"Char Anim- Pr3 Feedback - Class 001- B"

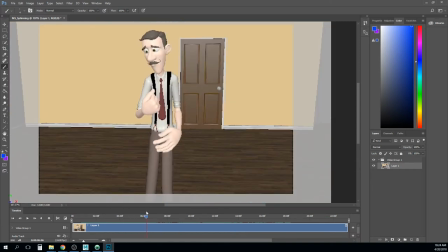1205s
consider on this shot like why um why not pushing just a touch closer because it seems like most of what you're needing from him you can get out of this right
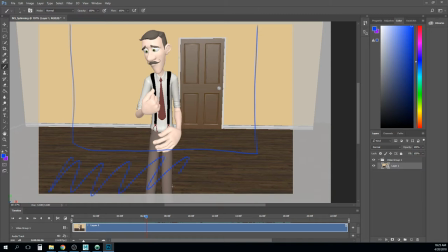1220s
um and this stuff here is really just like it's not that it's bad it's just reading is empty um and so rather than having to fill up this room with stuff just get in there a little closer to the interesting stuff um
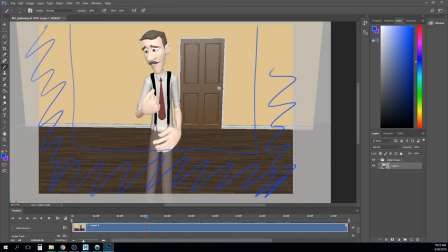1233s
and think just a little bit more about how this door interacts with him like it's sort of right up against his arm so maybe even pushing your camera around this way a little bit might help help fix that
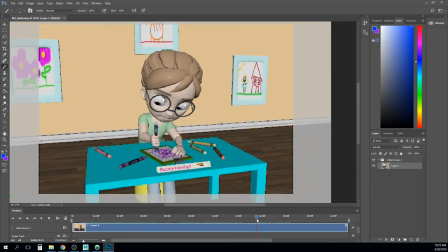1247s
yeah I like what's going on with the crayon I think that you could drag the tip a little bit like make it feel like there's a little bit more friction on the tip there and of course like when she stops it there still
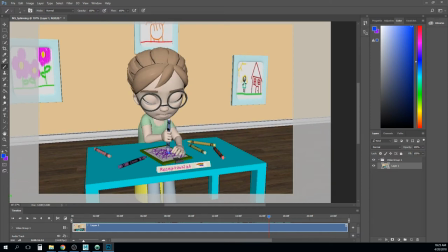1265s
needs to have a little bit of motion but that tip is the contact with the paper so it needs to feel like it's staying put even if her hand rotates the crayon over this way I don't know how you have it rigged so that may be hard but hopefully not you can always
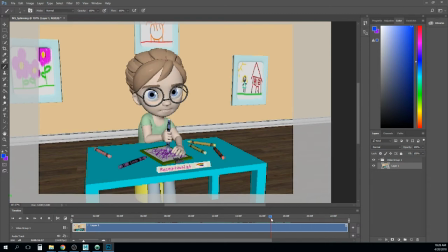1284s
use some some locators to kind of track that point if you need to and of course this this needs some lead and follow on this
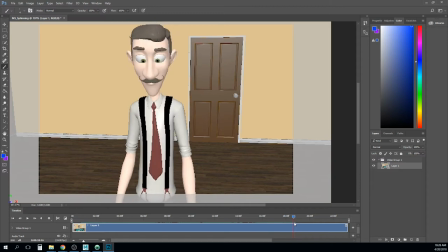1292s
head turn I feel like the head needs to lead a lot of his actions through here because he's um he's asking a question and asking for a favor and so sometimes when we do that we kind of push our our face forward as like a it's almost like an offering like we're i don't know um
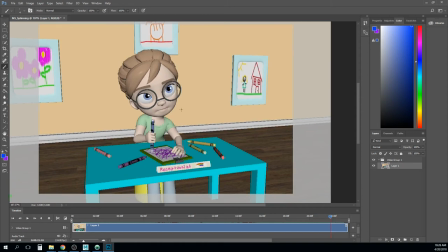1309s
yeah and then again this one like that's mainly head motion you just need a little bit more shifting in the torso so yeah this has been really good it's a big piece like it's a big project so i'm really i'm excited to see how this comes out i think it's going to be um
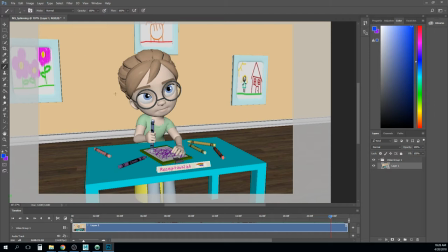1325s
really like a cute piece when it's all done with like you get so much neat little stuff happening in here and it's like i love that so um so yeah i'm looking forward to seeing how this turns out so keep hammering at it oh also i think you're you're
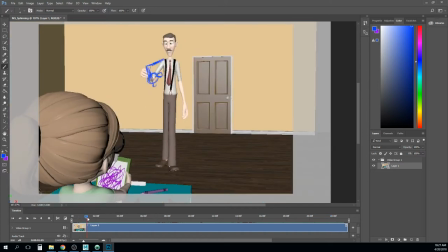1341s
getting to that point too where you're finishing one shot at a time i would encourage you to render it like just start rendering whenever whenever you feel like this shot's about done just go and render it out that we can start getting all these pieces together portfolio is coming faster than you might think and so having that
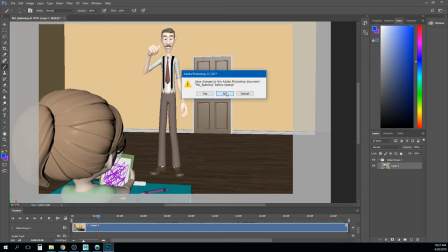1357s
ready to go is beneficial so back
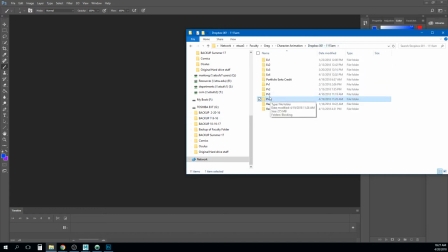1366s
to where we were project three oh yeah
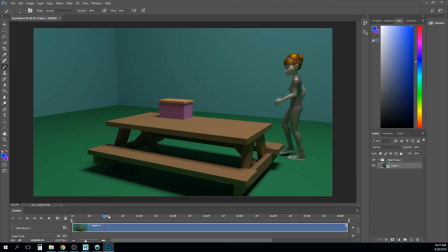1377s
so I remember I'm just right off the bat one of the One of my notes is I think I would really trim this in in terms of framing Just just because there's nothing of importance out here. The only thing that really happens is when that box hits the the ground
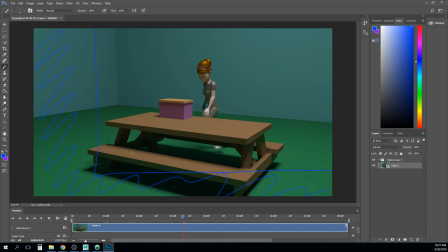1396s
And I mean if you really wanted that to happen, you could also just almost make it fall just to here instead But either way I I think that what we're losing in closeness to this shot
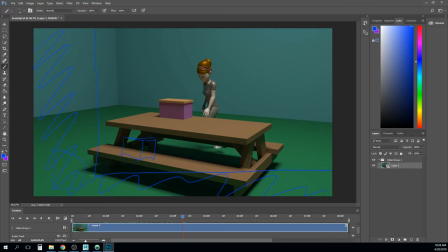1411s
isn't worth what we gain from having the box fall you may even be able to trim just a little bit off the top and that's not what I wanted to do and down the side too and that'll save you a little bit of the walk-in work as well so we're doing that I really
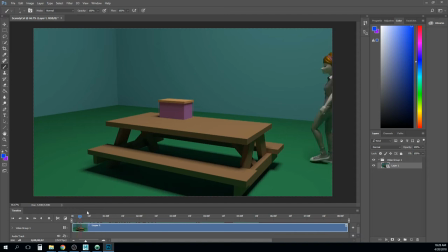1431s
like a couple of things in here I'm gonna talk about those first I I like how this, as she's walking in, she obviously sees the box, but her body's still kind of moving forward, even though her head and her chest are turning toward the box.
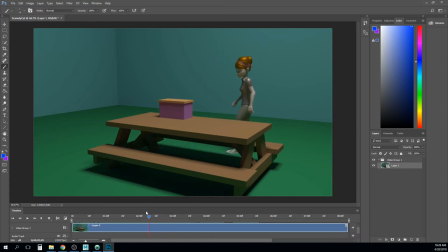1448s
It's almost like she, it's hard to stop that momentum of you moving forward, even, you know, we don't usually abruptly stop and turn. Like, we will just sort of gradually push ourselves over to it.
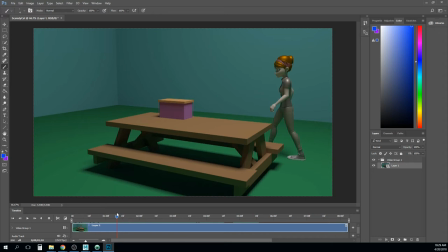1463s
I think that that's reading really well there. Some of your feet placement stuff is a little harsh like right here I think I would roll up on the heel that would keep you from getting that IK pop in the knee You still want you know bend just a little bit and that way you're getting kind of
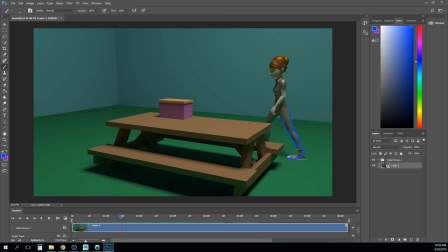1482s
kind of this Shape I think that's gonna feel a little bit more realistic because right now It's like that feels like it's really gonna stretch it up in fact. That's how you stretch your calves um so yeah she just needs to be able to push up on that toe watch out it kind of feels like the foot may be moving just
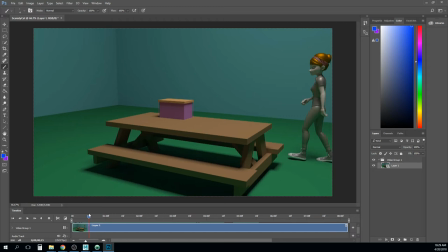1501s
a little bit um she makes contact right there but then it takes a long time for that foot to go flat i'll get that foot going flat in like three frames at the most maybe two
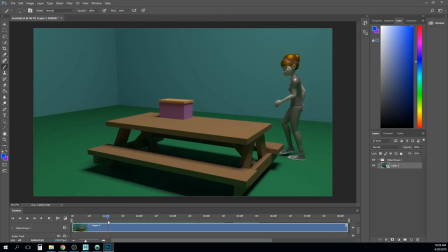1516s
um so she has this like she pauses and i like what's happening with her upper body i feel like her foot's doing like a twitchy and it's like you're going for overshoot but it feels a little too
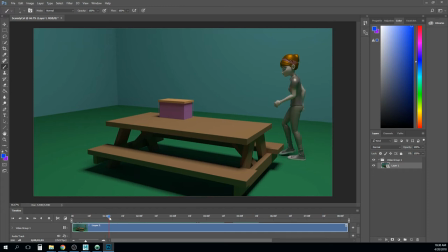1528s
perfect and a little too frame by frame poppy so maybe don't freeze it quite so much have it kind of ease to a stop and then settle by just a little bit before she goes on i see where you're going for it just feeling a little too abrupt and i like this and
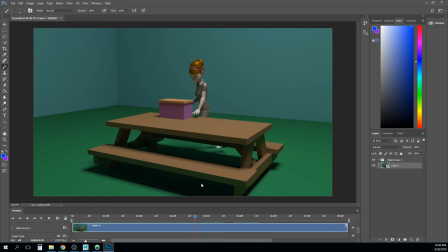1545s
i also like that it's hidden because i have a feeling that knee's swimming all over the place under there but we don't really see that and you get the effect out of it without having to worry about the technical part.
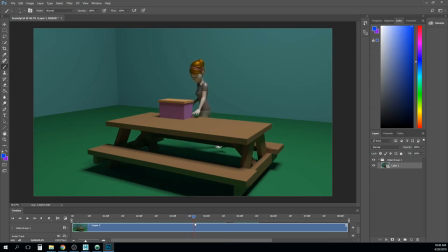1557s
I also like that it comes with this little contact on the table and that that contact with the table seems offset from the feet so that's cool. She slowly starts to pick this up that's working
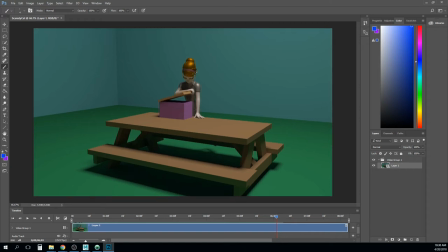1573s
well I would start leaning her over just a little bit as she does this right so just little bits at a time as she's raising that lean her head like start easing into that because right now what happens is she raises it all the
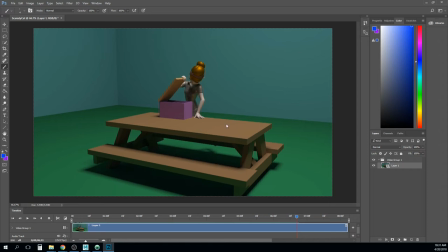1586s
way up and then her head pops over i would sort of i would push her even further than that like i would push her like way down like this um and start easing into that earlier and that way by the time she gets to this point sees whatever scary thing is in it
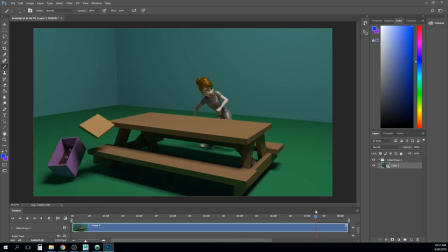1603s
um this part feels a little more natural now frame by framing it i see some stuff that looks kind of weird like right here like she obviously pushes it right there but i think like what we're not seeing is a full arm extension and we need to like see her really push that
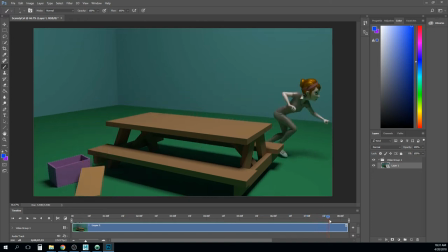1621s
away um i think that will help and then i love this runoff i love this pose right here um it feels like it kind of slows down a little bit right there and it's possibly like it almost feels like that foot sticking to the ground it's like you're waiting until this one is
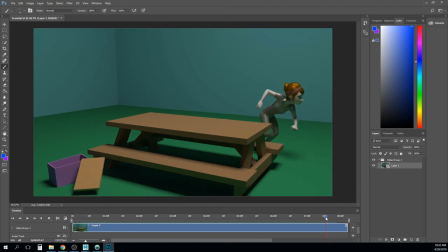1637s
on the ground before you lift that one that's true with a walk but this is kind of like a jump so it's almost like this pose right here needs to be up in the air right um and i like this pose here like that's looking good um maybe drag the hands just a little bit more um in
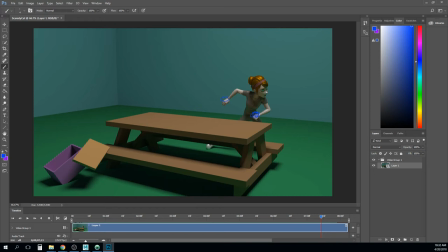1657s
this direction like back this direction but otherwise i really like that i think we talked about how to fix the eye um the eye piece i think i actually talked about it in one of the previous videos too so check those
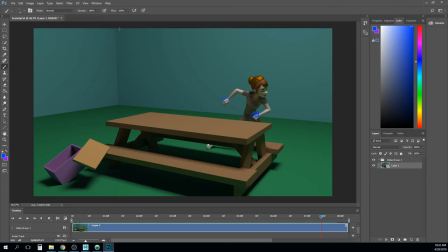1672s
out but if you need some help with fixing that i think this can pull together into a really nice piece so yeah good a great job
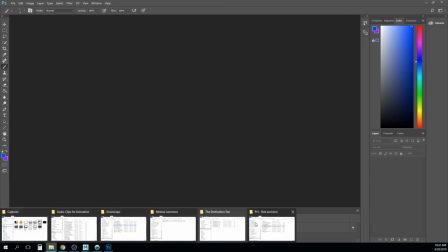1678s
okay scaredy cat you named it um hacker